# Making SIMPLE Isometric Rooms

They don't know what they're talking about. Trust me. it's not true but a lot of it is just trial and error in most cases as far as IFC right
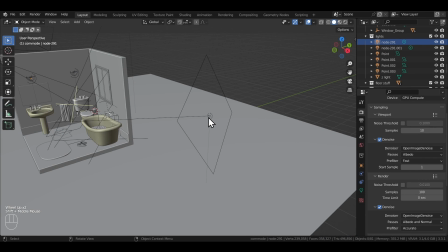[4:23]
or am I wrong the only difference between a beginner and an expert would be the patience that they have for trying out different things so don't just settle on the first thing that
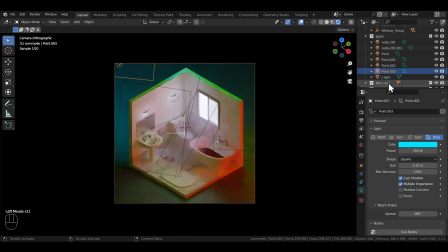[4:32]
looks nice either try weird and wacky things and you just might find something unique also
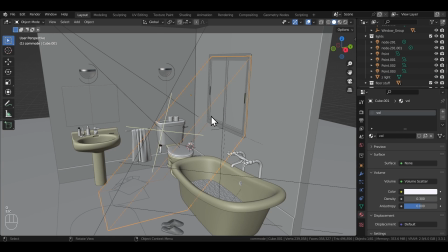[4:37]
there's this window shaped volume cube just beside the window to add a little bit of haze in that area.
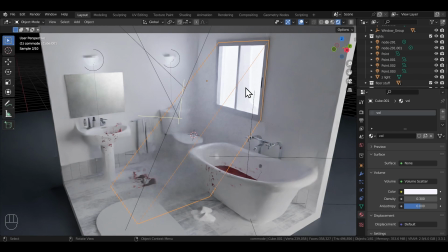[4:43]
It's barely visible because I wanted it to be subtle but if you would like you can crank it up and see if it fits your taste. Now for the beginners out there, I'm not gonna lie, this room is not particularly simple to make. These shapes are hard to model but it's not impossible.
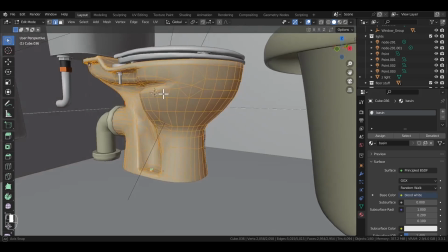[4:58]
It's just gonna take a little bit of time and effort and here are two modeling tips that helped me out when I was a beginner.
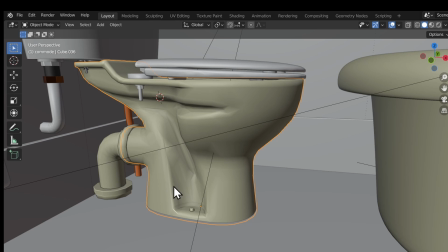[5:04]
First is don't try to tackle the model as whole. What I mean by that is break down the structure of the model into simpler shapes.
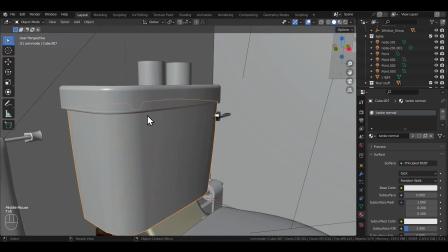[5:10]
Like for example, I would look at a model and get intimidated by the whole shape and it actually is just two
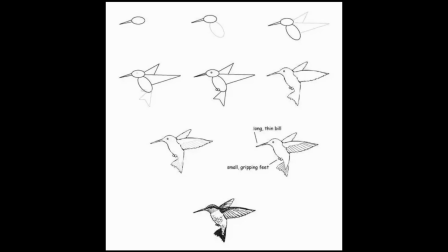[5:15]
beveled cubes on top of each other and traditional 2D artists do it all the time when they learn to sketch.
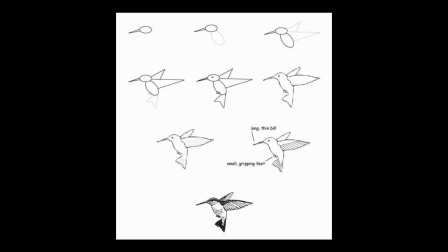[5:21]
So I think we can learn that from them. The second tip is reference images.
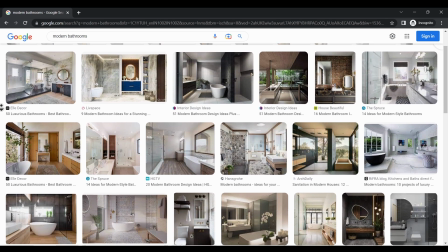[5:24]
I used to have three or four reference images when I was starting out and if we look at an expert's reference board,
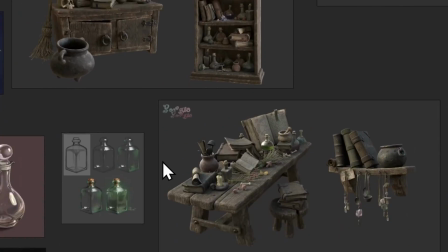[5:30]
we will probably throw up because it will be so dense. So spend like a day just collecting good reference images alone. You know I was so keen on getting better at modeling in the beginning that I used to go on Sketchfab,
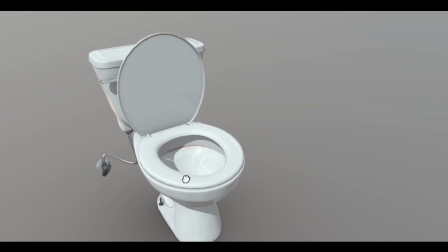[5:41]
look for a toilet model and literally use that as reference because I got a 360 view of the whole thing.
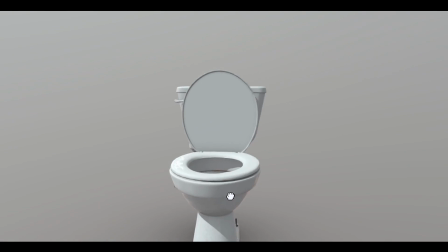[5:47]
So try that as well. It sounds dumb but it's crazy how effective it was for me. And trust me if the models are nice a lot of weight is lifted off the materials and the texturing stage and I know for a fact that beginners hit materials.
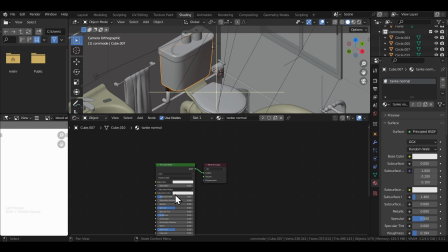[5:58]
And this room is a testimony to that. The models are great so I didn't have to spend any time on the materials.
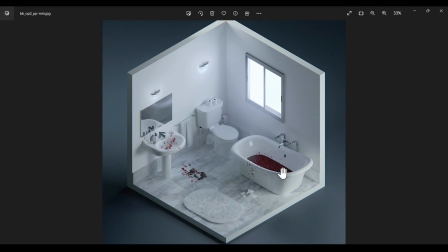[6:03]
Almost all of the materials are just basic principle bsdf materials then for some final story touches i texture painted these blood marks and use some
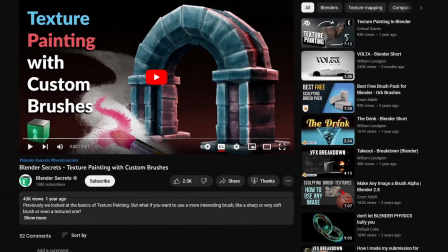[6:11]
blood pool decals in case you don't know how texture painting works i've linked a one minute tutorial by blender secrets in the description below so check that out
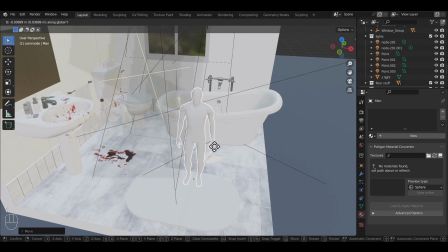[6:19]
if you want to learn that and just a final point you might have noticed that the scale of things is a little off in this scene that's just because this was a client project and as you guys know clients want everything to be bigger than it has to be but you should definitely
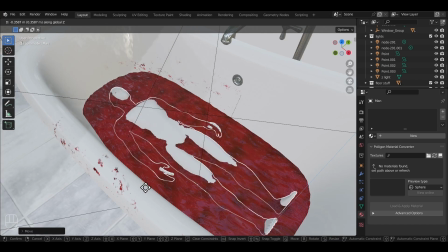[6:32]
not do that just follow the scale of real life use a human model as a reference and design everything according to that and that's it for this rule here's
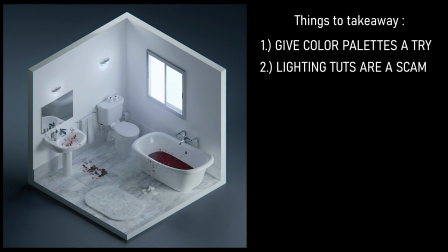[6:40]
a summary of what we can learn from this render give color palettes a try lighting tutorials are a scam yes right that's the biggest takeaway from this whole render i'm kidding by the way don't don't you know what i mean you know what i mean i don't have to explain myself
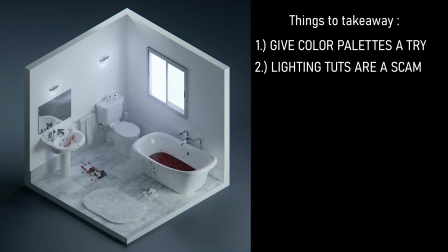[6:56]
they're not a scam but they're a scam you get it you get it then break complex models into simple shapes use 3d models themselves as a
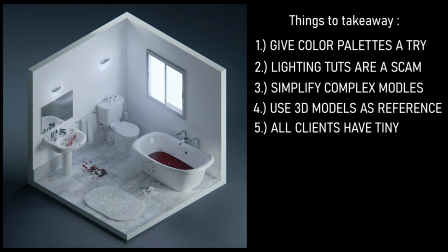[7:04]
reference and finally all clients have tiny days okay on to the next room the space bunker room one
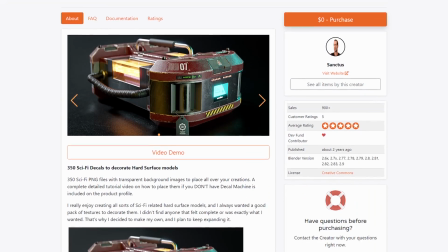[7:12]
thing that will immediately pop out in this render are the sci-fi decals this is the sci-fi decals pack by sanctus library it used to be one dollar but it's now freely available it's
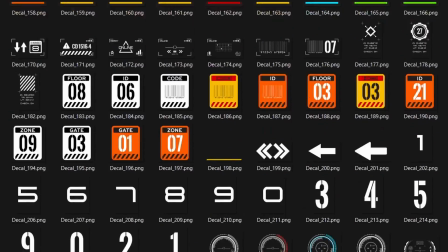[7:21]
an amazing set of decals if you have a sci-fi scene or a model so definitely save them for any future projects as well if you want so yeah placed a lot of decals throughout the room.
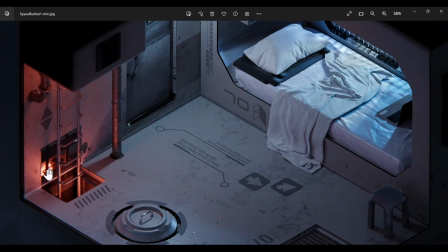[7:29]
Next thing that grabs my attention is the combination of blue and red lights in the two different corners of the room.
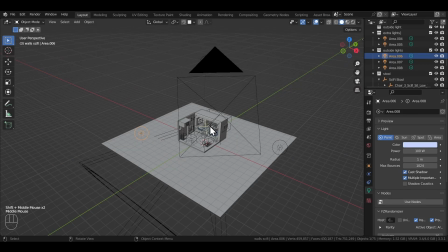[7:34]
So let me show you how the lighting setup looks. You'd be surprised but there's no light source directly towards the room from the outside.
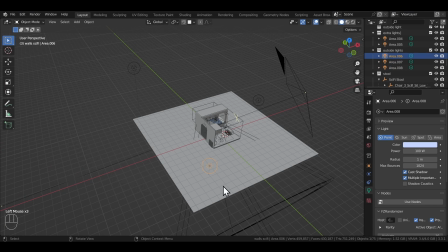[7:40]
There are three lights far away in the distance to actually add some interest in the background. Then there's three very interesting spotlights just outside the window.
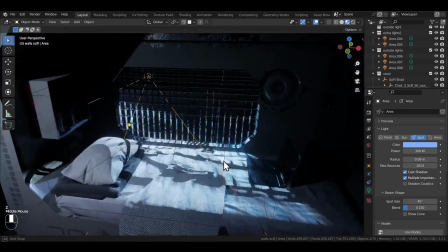[7:47]
If you look closely, they have three different shades of blue which gives the window area a nice gradient effect which I think looks really nice.
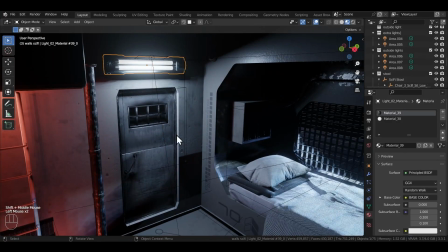[7:54]
Then there's this tube light just above the door that's adding a bit of light inside the room and finally the two red point lights near the staircase area.
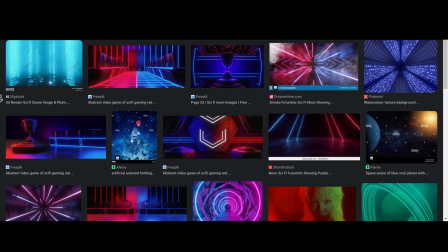[8:01]
I think this combination of red and blue is pretty common in sci-fi spaceship interior scenes so
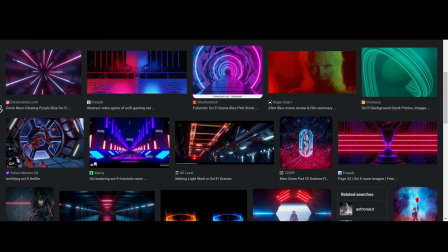[8:06]
it looks perfect for this render which obviously again came from a shit ton of reference images. Now one great trick for isometric rooms that most people don't know about is placing a bounding box surrounding the room.